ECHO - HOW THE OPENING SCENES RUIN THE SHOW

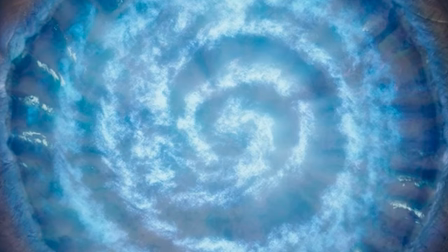0:09 The opening image to Echo is a spiral of a glowing tapeworm, a winding dog turd after Wolfie ate some plutonium.
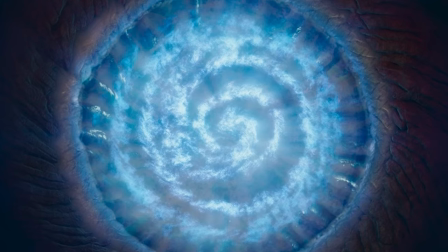0:16 I'm not sure what I'm looking at here, but I do know one thing. It's not the least bit intriguing. Why would anyone watch Echo until the next cut?
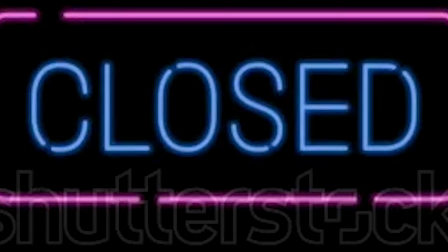0:24 I guess to break down why it's a terrible opener. Echo's opening image is the neon sign on an empty dark street that flashes closed.
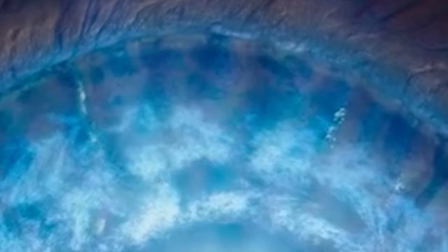0:31 An opening image, amongst other things, establishes the setting, theme, and tone.
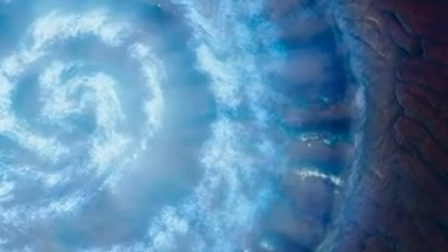0:35 But the more I think about it, the first image being a nuke duke is ironically accurate.
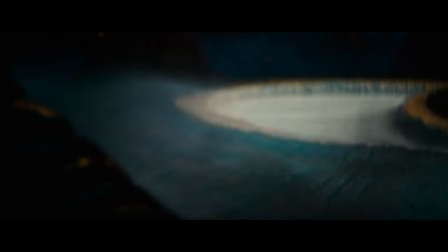0:42 The next shot is more confusing than the last. Now we are in a cave. What am I looking at?
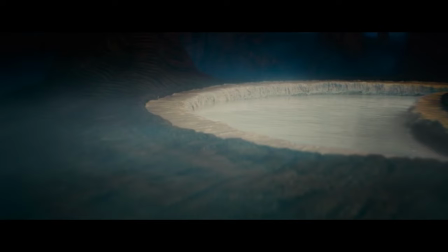0:47 A close-up of the pool? Where's the irradiated dog turd in reference to any of this? A figure emerged from the water.
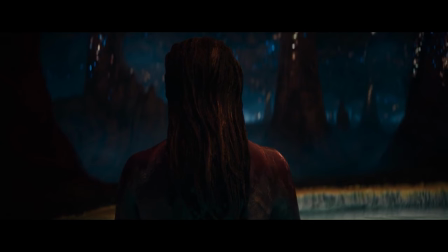0:52 She's naked. That's a plus. But she looks like she got mud or blood or bloody mud on her skin.
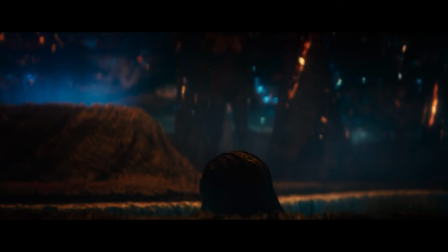0:58 I don't know. Doesn't make much sense seeing that she's emerged out of the water. Others rise from various watery holes.
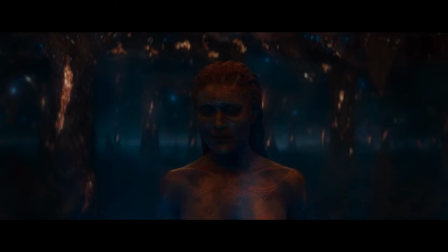1:04 You're not sure who they are, where they came from, or why your TV is still on. Where are we?
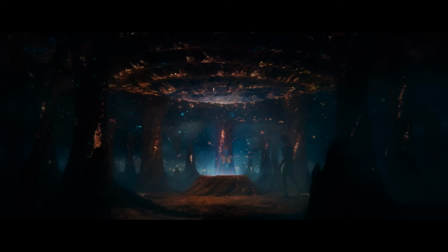1:09 A surface of a planet or a cave? Maybe this is Kevin Feige's colonoscopy, and these are his polyps. A wider shot reveals that the cave's ceiling is riddled with bioluminescence. Feels like they might be in another world.
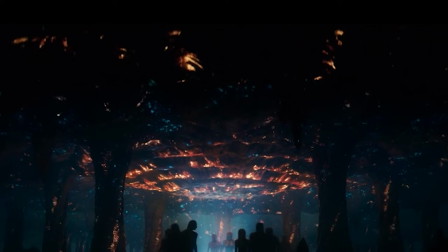1:21 Tries to give off the feeling that this is the night sky. Instead, you're leaving wondering, why?
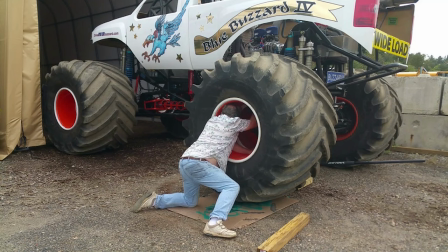1:26 What am I looking at? I don't care about any of this sh**. The main thing I should be interested in, what's going to happen, or what is happening.
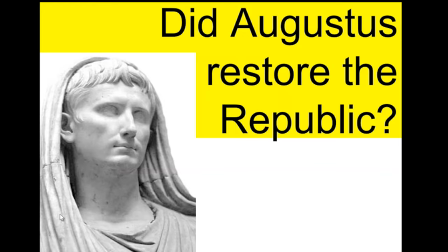1:33 Instead, I'm thinking about monster truck tires and daydreaming about hitting a walk-off grand slam for the Yankees.
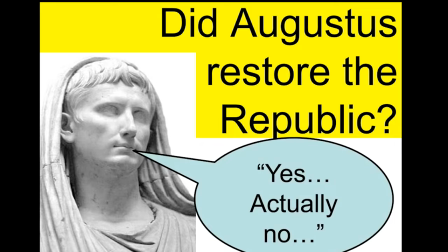1:39 I'm thinking about questions like, in ancient Rome, how does Augustus reconcile absolute rule with the Republican ideal?
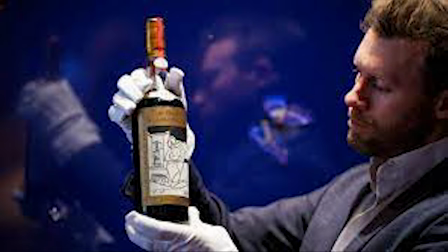1:45 I'm pondering what is the largest mammal I think I can knock out with a single punch. I'm thinking about everything but this show.
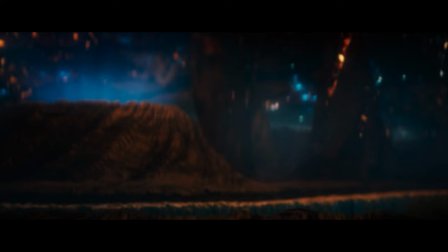1:51 We're only a minute in. Finally, something interesting happens. Geography is established. Usually, this is done from the very beginning.
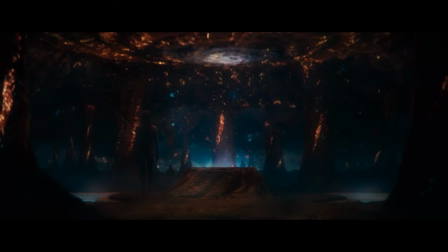1:58 In the film industry, we call these types of shots establishing shots. It's a standard practice to set up the context of the scene ahead.
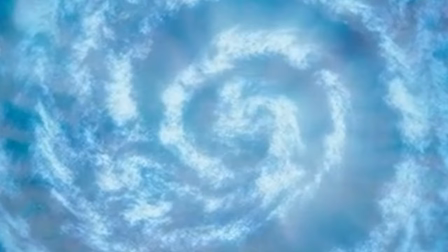2:05 Carefully designed, these type of shots inform the audience where the action will be taking place.
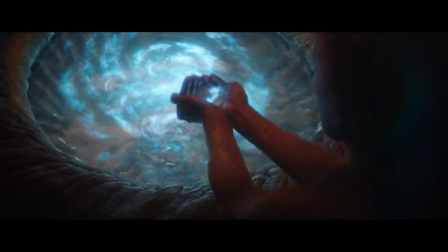2:10 It shows the relationship between people and objects. These kind of shots can do more than just set up physical space, as they are often used to reveal character or plot information.
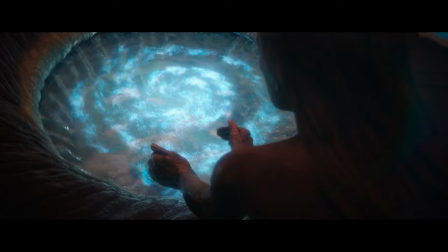2:19 Establishing shots are commonly wide shots, especially at the very beginning of a film.
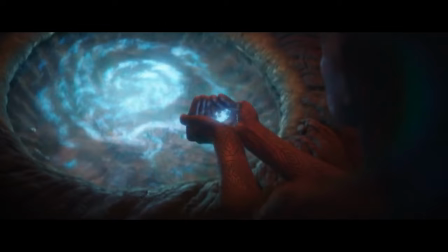2:23 Because the establishing shot is at the beginning of a scene, it's also used to set a particular tone or mood for what the audience is about to see.
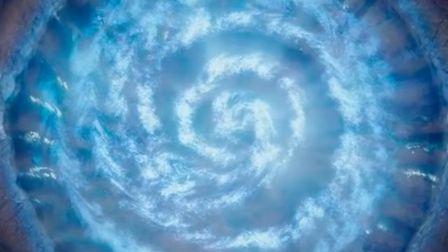2:30 This was, of course, ignored for the avant-garde shot of a nuclear dump. But now we know where this atom-smashing shit is in context of these characters.
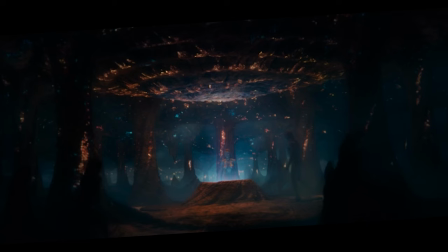2:38 The center of the chamber with a protruding butthole. The characters slowly walk up to the anus, because that's how they move in this world.
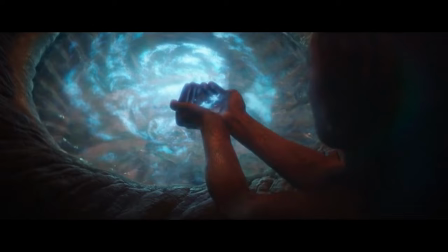2:45 Slow, much like the first minute of the show. Our Lady in Mud kneels at the wrinkle rim and drinks the hot doo-doo water.
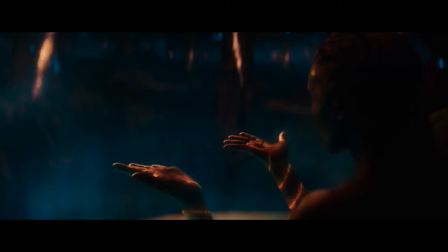2:52 The spirals light up in the palm of her hands to indicate something. Maybe she's got powers now.
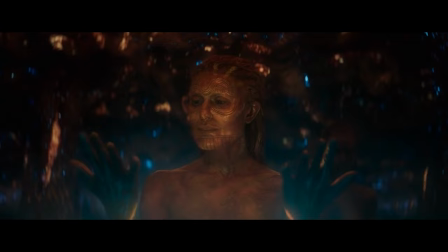2:57 Maybe it's typhoid from drinking contaminated water. Before you worry too much about her health, something else happens.
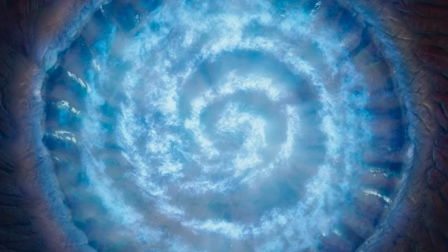3:02 That is neither interesting nor logical, which is how the rest of this opening scene is going to go down.
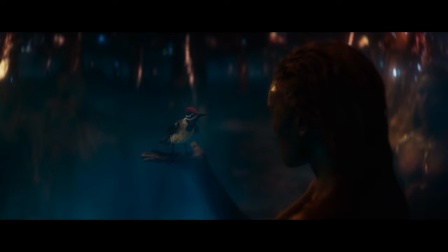3:08 Anyways, a bird lands in her hand. She looks at it like she's about to do something that will captivate you, like crush the bird until one of his eyes squishes out of its sockets.
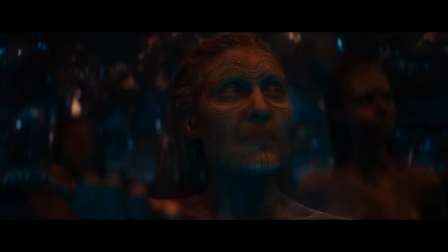3:16 Everyone waits in eager anticipation for the fate of this bird. When the tension can't get any higher, your expectations are wildly subverted.
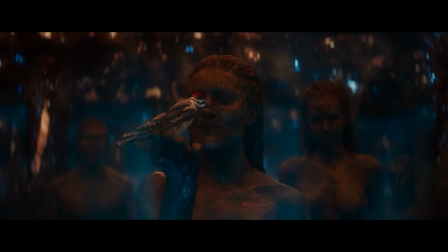3:23 The bird flew away. A woman would never harm an innocent creature, let alone flatten its guts out.
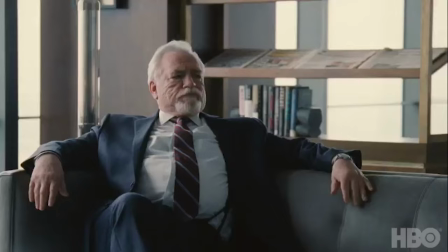3:29 Why were you hoping for that to happen, you sick bastards?
Kill it, okay?
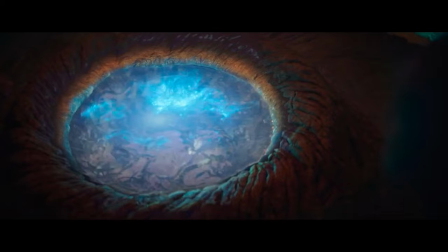3:34 Just kill it.
The roof begins to collapse. Nuclear waste is spilling out of the anus like hot cave caca.
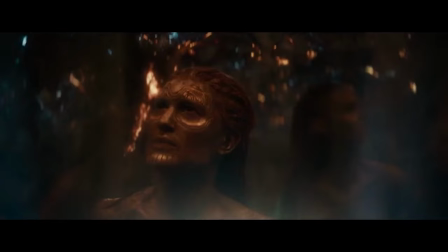3:40 By this time, you hope the mud-borne troglodytes are crushed. What is it with you and the crushing?
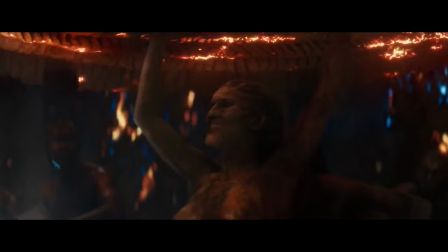3:44 Instead of them doing the natural thing, which is to run for the nearest exit, they try to stop the cave collapsing with their bare hands.
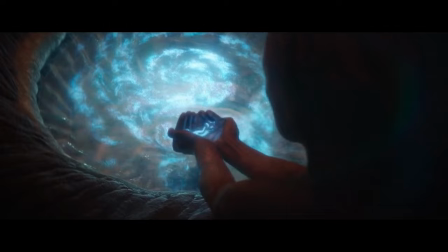3:51 So with this information, we can deduce drinking from the cave's hot asshole to not give them super strength,
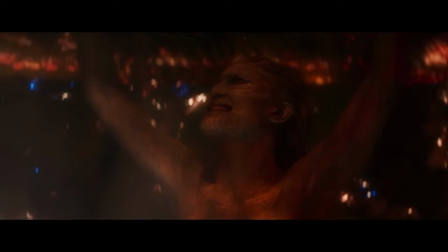3:57 and can only assume that they are all retarded with typhoid fever.
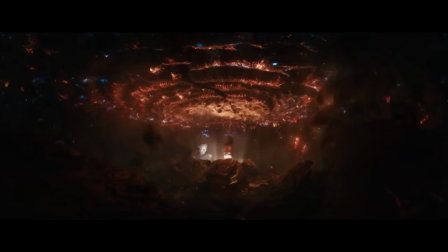4:01 Once again, nothing in this cave has been explained at all, so why should I give a shit if it collapses on any of them?
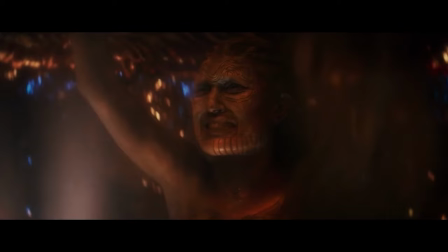4:06 There's no investment in telling this story. No interesting visuals. Not one frame of this is displayed with competent filmmaking.
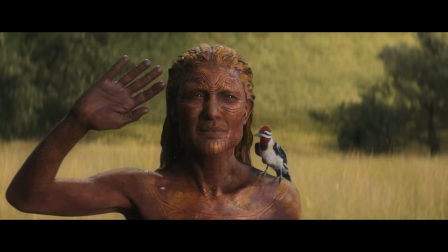4:12 At 2 minutes and 20 seconds, the cave collapses, fades in white, but the prologue is not over.